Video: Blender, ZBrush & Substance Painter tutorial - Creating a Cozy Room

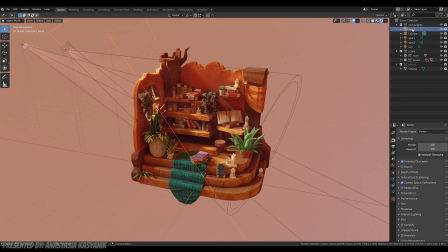(12:20)
There is a sun, 2 spotlights, and an area one. The sun provides the main lighting. That's what gives to the whole scene its visibility. The spotlights are here for the sun rays coming from the window.
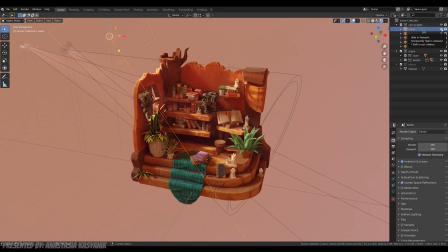(12:35)
I will show you next how I made them. And finally, the area light provides a warm look to the room.
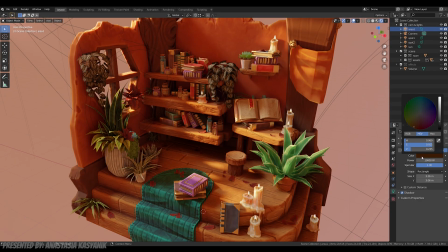(12:43)
I changed its color a bit for this warm vibe, as well as for other lights except the sun,
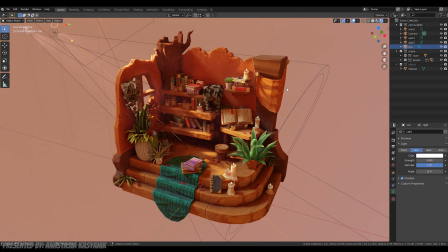(12:51)
because the diorama would be too orange.
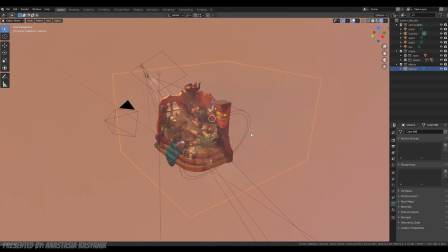(12:56)
Well, for godrays, I made them volumetric by using a volume cube.
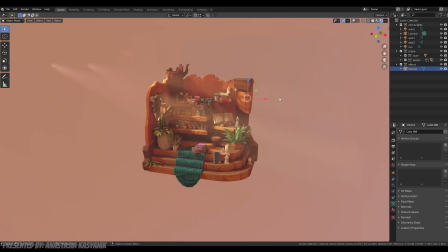(13:03)
Here you can see if I move my cube, the rays work only inside it. So I made sure that I included all of my room into it. To make it, I start by creating a cube.
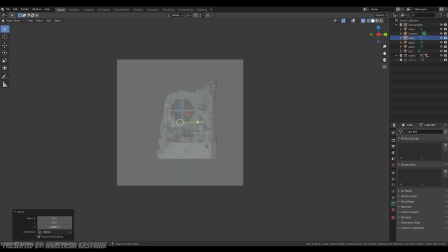(13:18)
It can be another mesh, but the cube is more convenient here. I make sure all of my room and assets are inside it.
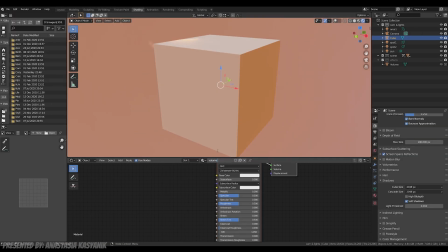(13:26)
Then I create a new material for the volume. I don't need the principal BASFD, so I just remove it.
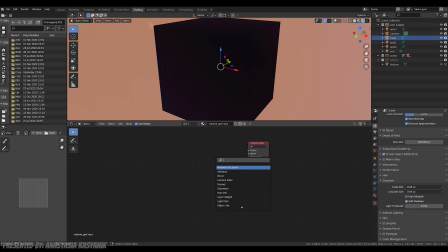(13:34)
Instead, I apply a volumetric volume which I connect to the material output's volume.
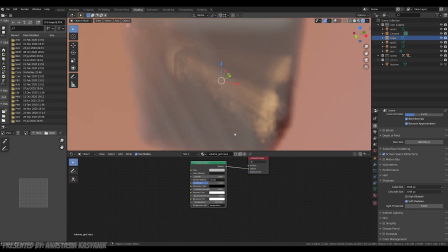(13:40)
And here it is. As you can see, the volumetric lights are already working.
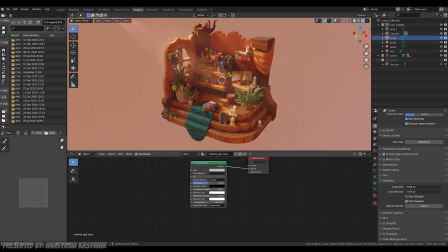(13:46)
I just need to decrease the density and look for the raised visibility I want for my scene. Here, 0.02 is good enough. And here is the light result.
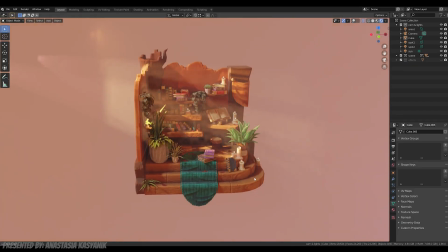(13:58)
Don't forget to increase the light's power a lot, or it won't work.
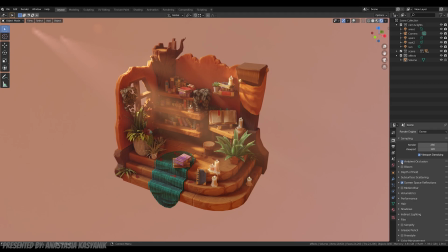(14:05)
Before ending this video, I'll just show you the Eevee parameters I like to use. First of all, the ambient occlusion. Without it, your scene would look just too strange, because the objects wouldn't have their own shadows.
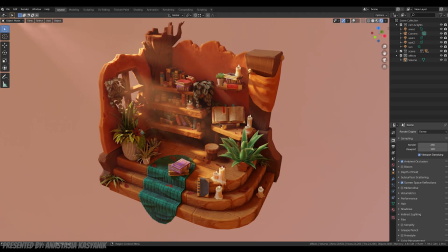(14:21)
Usually, I like using bloom. It gives a dreamy and fairy sensation.
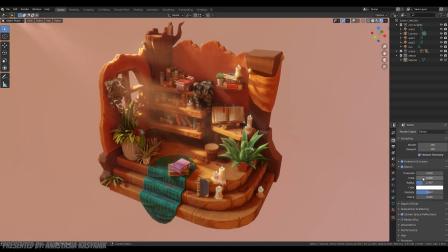(14:27)
But here I chose to not use it, because I didn't want my scene to be too foggy and the volume cube provided already some fog.
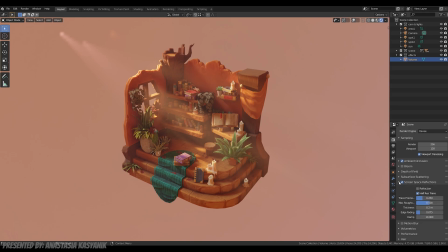(14:38)
As I have some metallic parts in some of my objects, the screen space reflection parameter is essential.
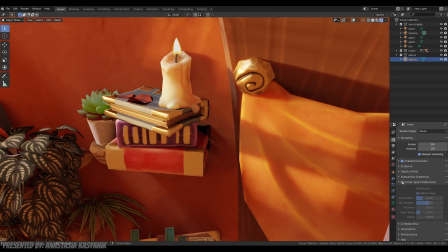(14:46)
Without it, the golden parts eye textures wouldn't be visible as metal.
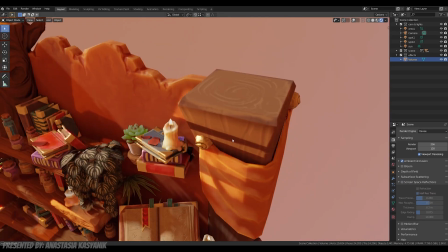(14:52)
so it was important to add it in my diorama.
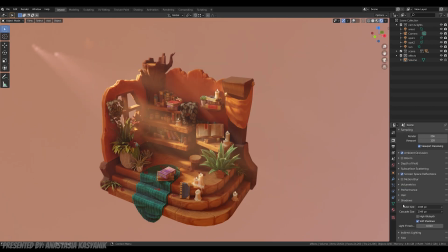(14:57)
For shadows, I prefer to use soft shadows, especially if I want a cozy and warm look.
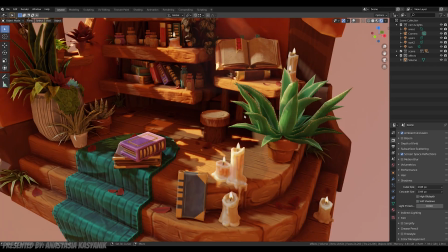(15:04)
Hard shadows would have been too sharp in here.
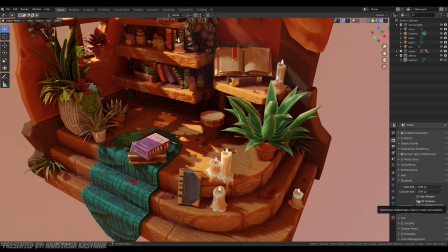(15:07)
I also increased the sampling to have the softest shadows possible when rendering.
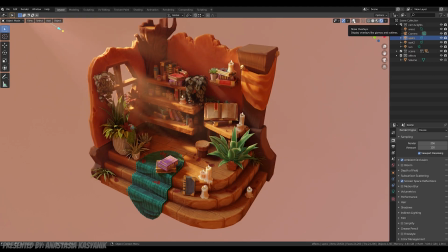(15:15)
Another option I don't need to forget is the contact shadows, which you can find in your light parameters. If you don't activate it, you will have these light leaks through your objects.
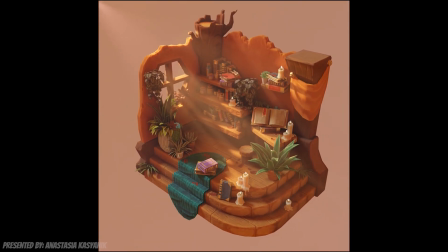(15:29)
So here is basically how I proceeded to create this diorama.
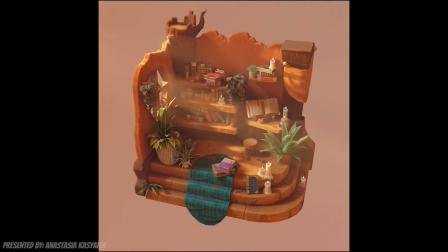(15:32)
I hope you guys enjoyed this breakdown video and I hope you learned something from my workflow. I would like to thank Stylization for showcasing my work. If you want to see more of my work, you can go check my Artstation.
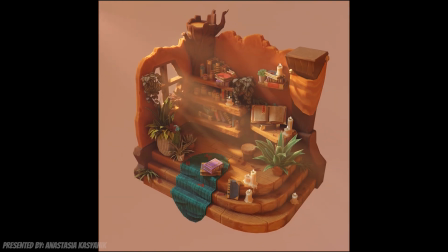(15:46)
Good luck with your projects and take care. See ya!